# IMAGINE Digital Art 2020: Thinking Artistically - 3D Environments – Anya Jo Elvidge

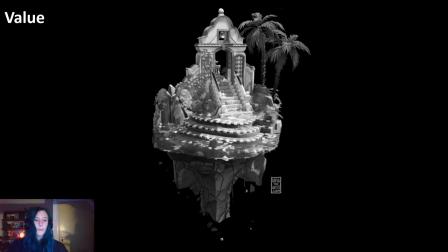19:00 Again, I'm not having light areas at the edge of the scene, it's all very in shadow. and if I pull up Unreal Engine and
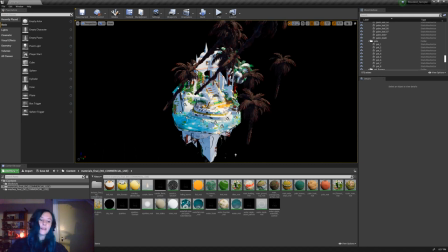19:09 I hit G there are my hidden trees so these are all
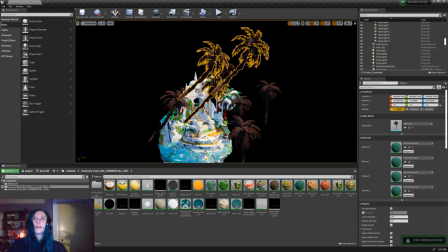19:15 casting shadows at the edge of the scene so
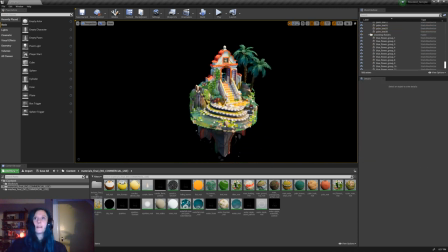19:22 if I hit G and if I delete those there we go you can see it's totally different
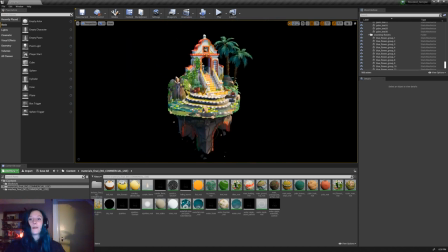19:28 so that's how important it is to really consider your lights and shadows. The scene looks totally different.
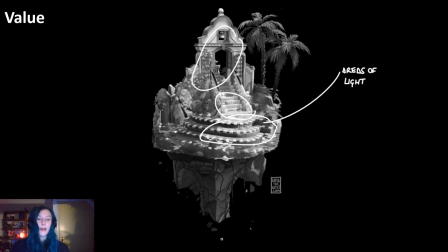19:39 So, using those trees, I have, like I said, created areas of light. Areas that I want the viewer to look are lighter, and areas that the viewer does not need to linger on are darker. Areas that are important are of the highest contrast.
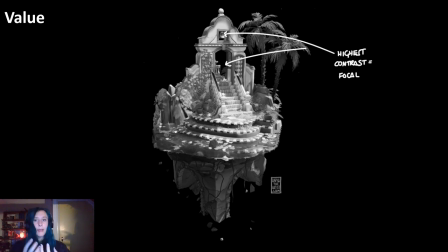19:58 So, you can see I have this dark area between the archway which is black and that is so that you can see that there is this black contrasting area against an area around it which is much brighter because of that the eye is immediately drawn to that area where there is black and
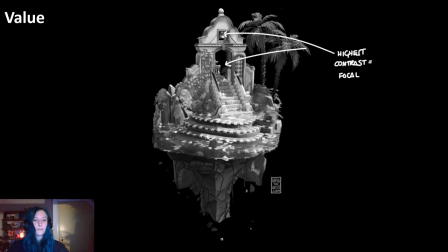20:14 white right next to each other the same goes for the bell on the building so the area that is in the pool of light which is like the main area in the center where all the checkerboard tiles are and then combined with the really high contrast area under the archway means that that
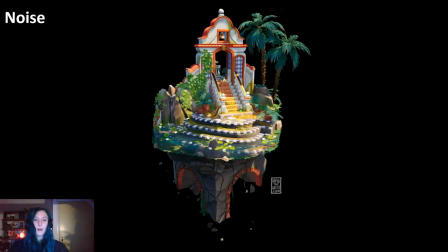20:31 is the focal point and you are drawn there. On the topic of noise, contrasting values and I mean to be honest everything can be used in combination with various factors,
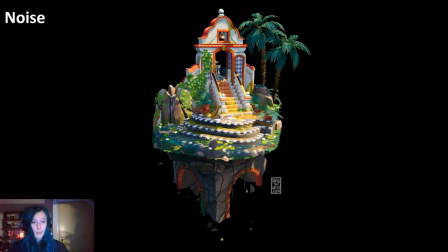20:50 noise being another tool in your arsenal to draw the viewer around the scene
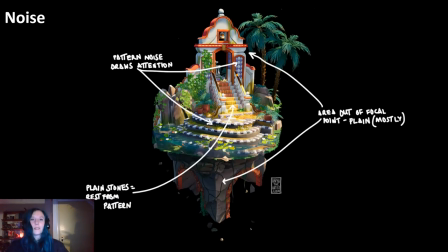20:55 it's kind of hard to describe what noise is but i guess it's it's like the amount of contrasty detail in an area so you've all seen the sort of photoshop noise filters just this noisy texture um so noise is kind of a similar
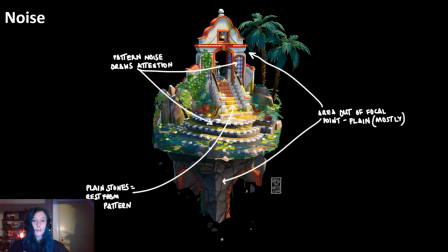21:13 deal here it's the amount of contrasty details side by side um in this particular example of a scene i've kept my textures relatively noise-free, there isn't tons of detail, there isn't any black and white nearby each other,
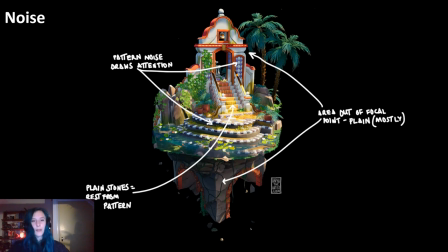21:29 everything's like a very neutral value and so it all kind of fades into one another and it creates this soft feel. Instead I've opted to get my noise from mesh detail,
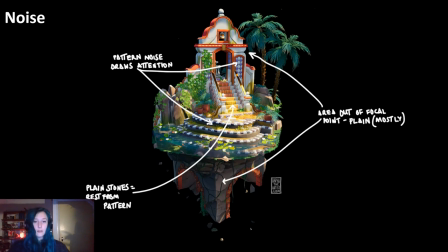21:46 so I've used actual meshes to create the detailing that I want. So that's things like the lily pads and the ivy, it's the actual mesh that's the detail there.
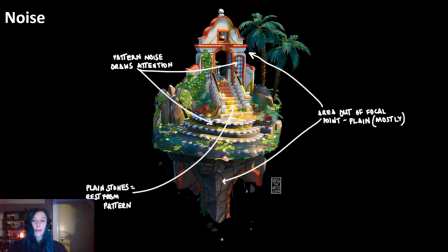22:00 Playing areas of noise against areas of rest, so areas with very little sort of noise and contrastiness going on, is another important way to lead the viewer. So for example,
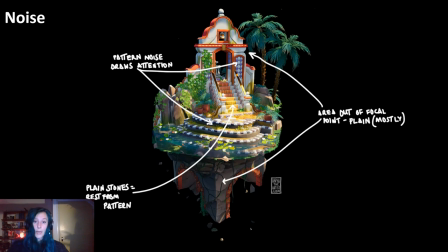22:14 in a mostly noisy scene, the viewer will be drawn to areas that are clean and free of noise on the other hand in a noise free scene something that's very clean the eye will be drawn to areas that are more contrasty and noisy so it's about how you contrast those
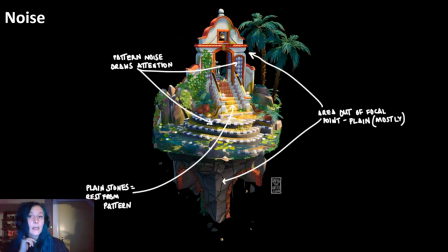22:33 against each other in this particular instance i've used pattern to draw attention the pattern creates noise whereas on things like the stairs I've used much, the orange stairs that is,
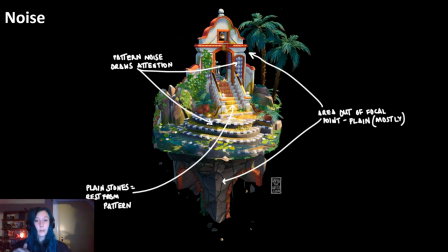22:48 I've used much softer texturing so there's still a bit of detail and a bit of noise in there but it's kind of softer and so your eyes can rest there.